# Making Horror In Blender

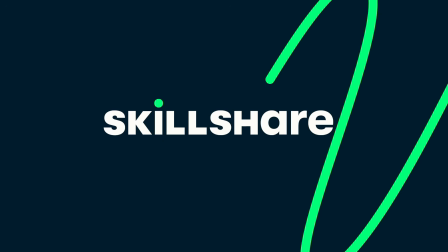(4:08)
If you want to level up your drawing or art skills, you should check out the sponsor of this video, Skillshare.
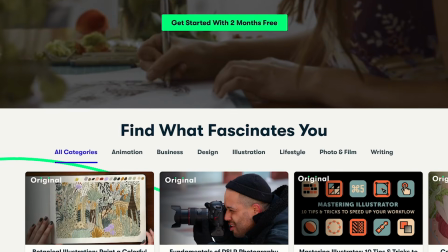(4:14)
Skillshare is an online learning community with thousands of classes for creative people like you.
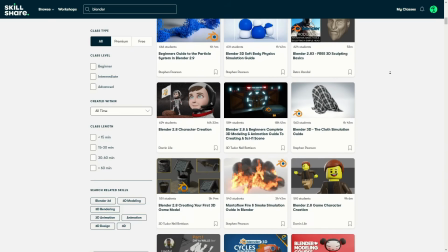(4:19)
There's tons and tons of Blender related content obviously, not to mention excellent videos focused on illustration,
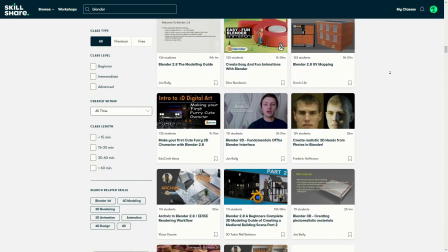(4:26)
photography, video editing, Photoshop and drawing. It's a great platform to take your creative work to the next level.
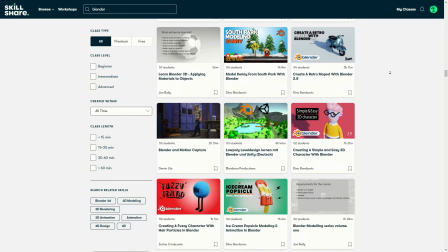(4:33)
I highly recommend Jonas Duro's Digital Painting Concept Landscapes class.
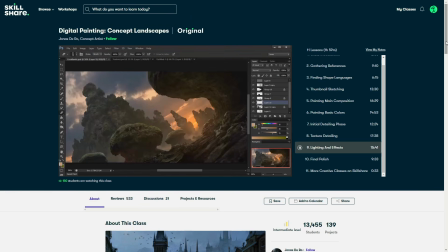(4:39)
Jonas is a world-class concept artist and a great teacher. I've followed his work since before I was a concept artist myself, and he definitely helped me to improve my artwork.
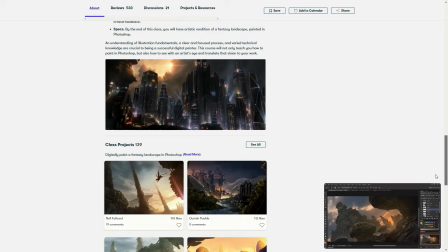(4:49)
The students of his class have been submitting some really awesome artwork of their own, showing off the skills that they've learned from his class.
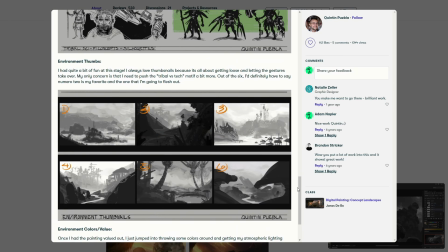(4:56)
They've even been creating some of the comps that I was talking about earlier. The
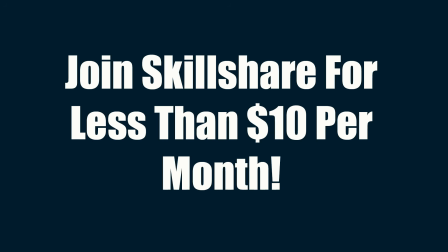(5:00)
first 1,000 people to use the link in the description of this video will get a free trial to Skillshare Premium membership. Thanks to Skillshare for helping making videos like this possible.
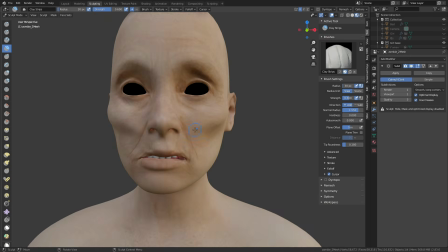(5:09)
So now that I've finally had some sort of firm concept in mind, I knew that I needed to create some sort of creature outside the window.
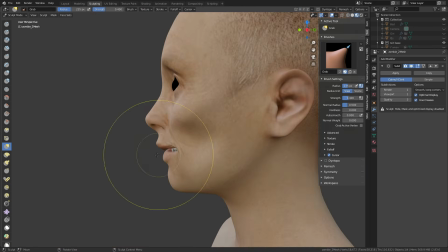(5:16)
I made another character in Make Human, and I used the sculpting tools just to add some tweaks.
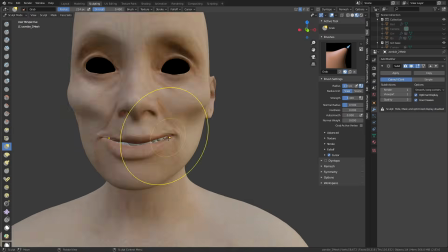(5:22)
I really emphasised the cheekbones and the eye orbitals to make it look sort of more like a skull.
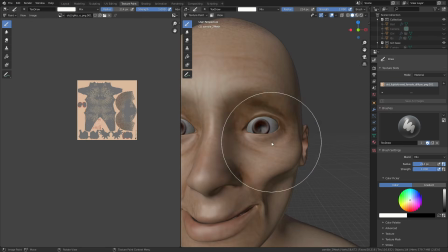(5:27)
Then I used the grab brush just to give the character a creepy smile.
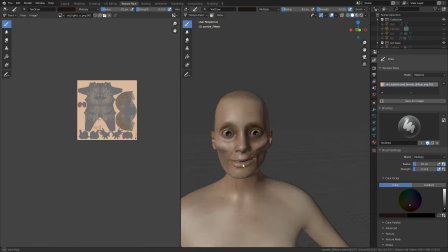(5:31)
The texture paint tools we used to add just some decoloration and some dark patches to the skin,
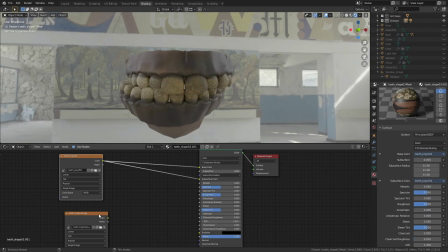(5:37)
and they also give it a sort of white, sickly green hue.
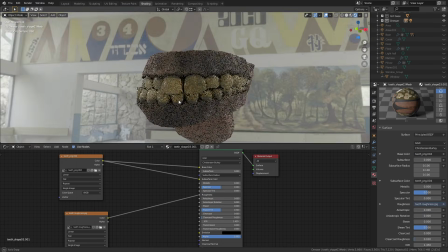(5:41)
The teeth came with the model, so I just painted on some extra grime and made the teeth look really yellow.
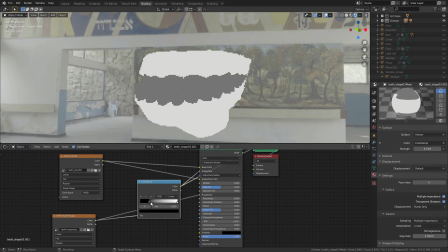(5:47)
I used a roughness map that would make the teeth look more shiny than the gums, and it gave the gums a little bit of subsurface scattering, just like the skin.
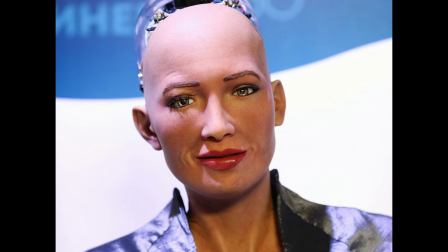(5:56)
I decided to give the zombie no eyebrows in order to increase the uncanny valley effect. The uncanny valley is what it's called when you get that unsettling feeling when you see something that doesn't quite look human.
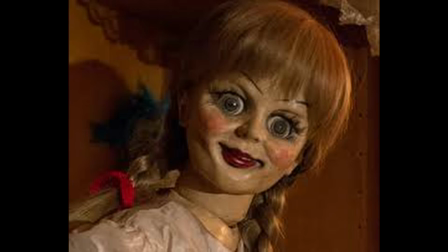(6:07)
It's why mannequins and realistic dolls tend to look a little bit creepy, whereas cartoon characters don't look creepy at all. Hollywood loves the no eyebrows trick. They've used it on Lord Voldemort, Grima Wormtongue, the Joker springs to mind.
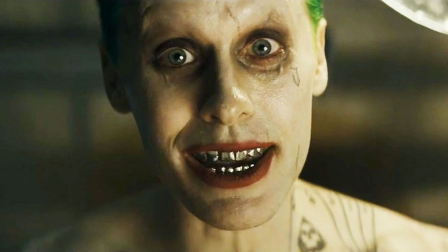(6:23)
None of those characters have eyebrows, and it makes them just a little bit unsettling. Incidentally, have you ever noticed that Whoopi Goldberg has no eyebrows?
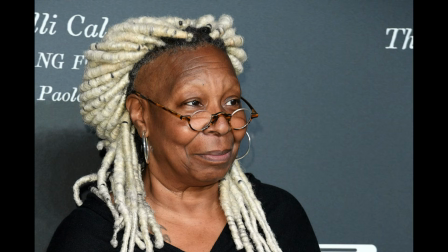(6:32)
Now that I've mentioned it, you won't be able to unsee it. Anyway, the render at this point was coming along nicely.
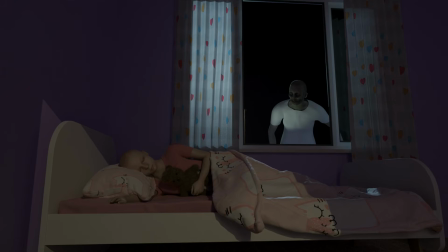(6:39)
I added some light coming in from an open door to illuminate the girl, but it flooded out the whole room with light.
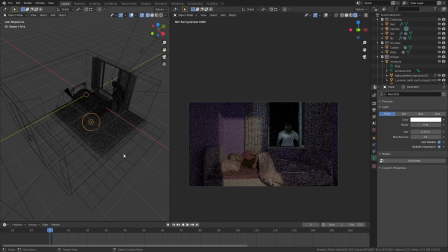(6:45)
To control that, I used a little cycles hack. I added a point lamp into the corner of the room, and I set the strength to a negative value.
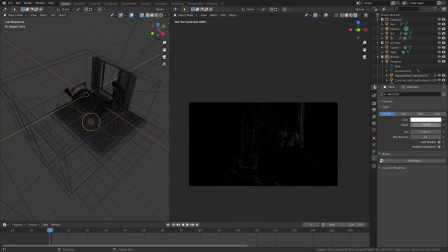(6:54)
Instead of adding light into the scene, the point lamp will instead absorb light from the scene. You can play with the colour of the light to pick a specific hue of light that you want to remove from the render.
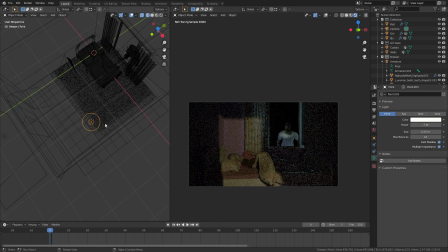(7:05)
It is a nice hack, but it is a hack at the end of the day. Use it sparingly because it can ruin your colour scheme.
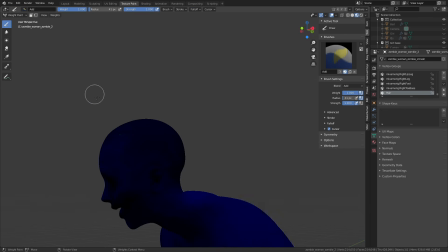(7:11)
I used some weight painting on the scalp of the zombie to control where the hair particles would emit from.
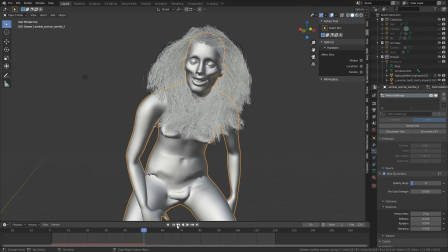(7:17)
Then it was just a case of tweaking the clump, roughness and kink settings until I got this nice messy looking hairdo.
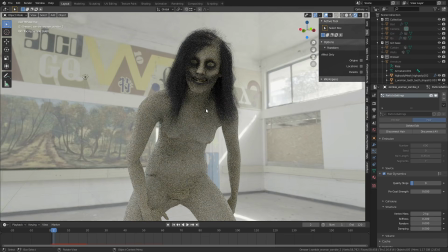(7:23)
The hair for the little girl was created in basically the same way.
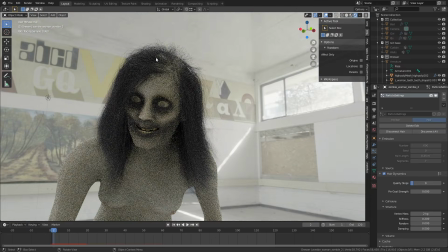(7:27)
I just had to spend a little bit more time styling the hair so she wouldn't also look like she'd just been dragged through a bush backwards.
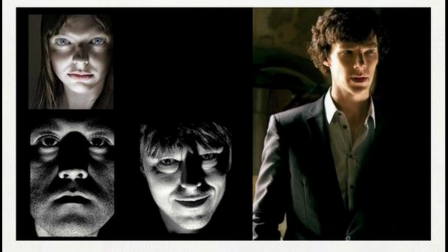(7:35)
So the final tweak before rendering was just playing with the lighting setup. I added a lamp that would shine below the zombie to illuminate the bottom of her face. Lighting characters from below is a really good way to make them look creepy because it emphasises the shape of the skull.
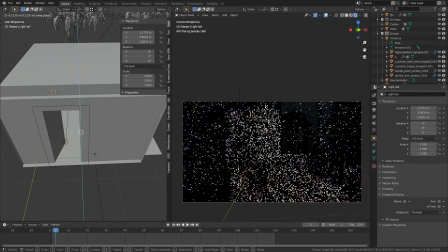(7:50)
I also made a door so that I could alter the exact position of the light that was coming into the room. I tried to keep composition in mind, so I used the light to kind of direct the viewer's eyes and draw a frame around the little girl. The final render looked like this with no denoising.
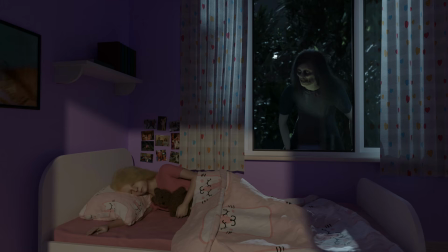(8:08)
It's quite a dark scene with a lot of bounce lighting, so I had to use about 800 samples to get a clean render.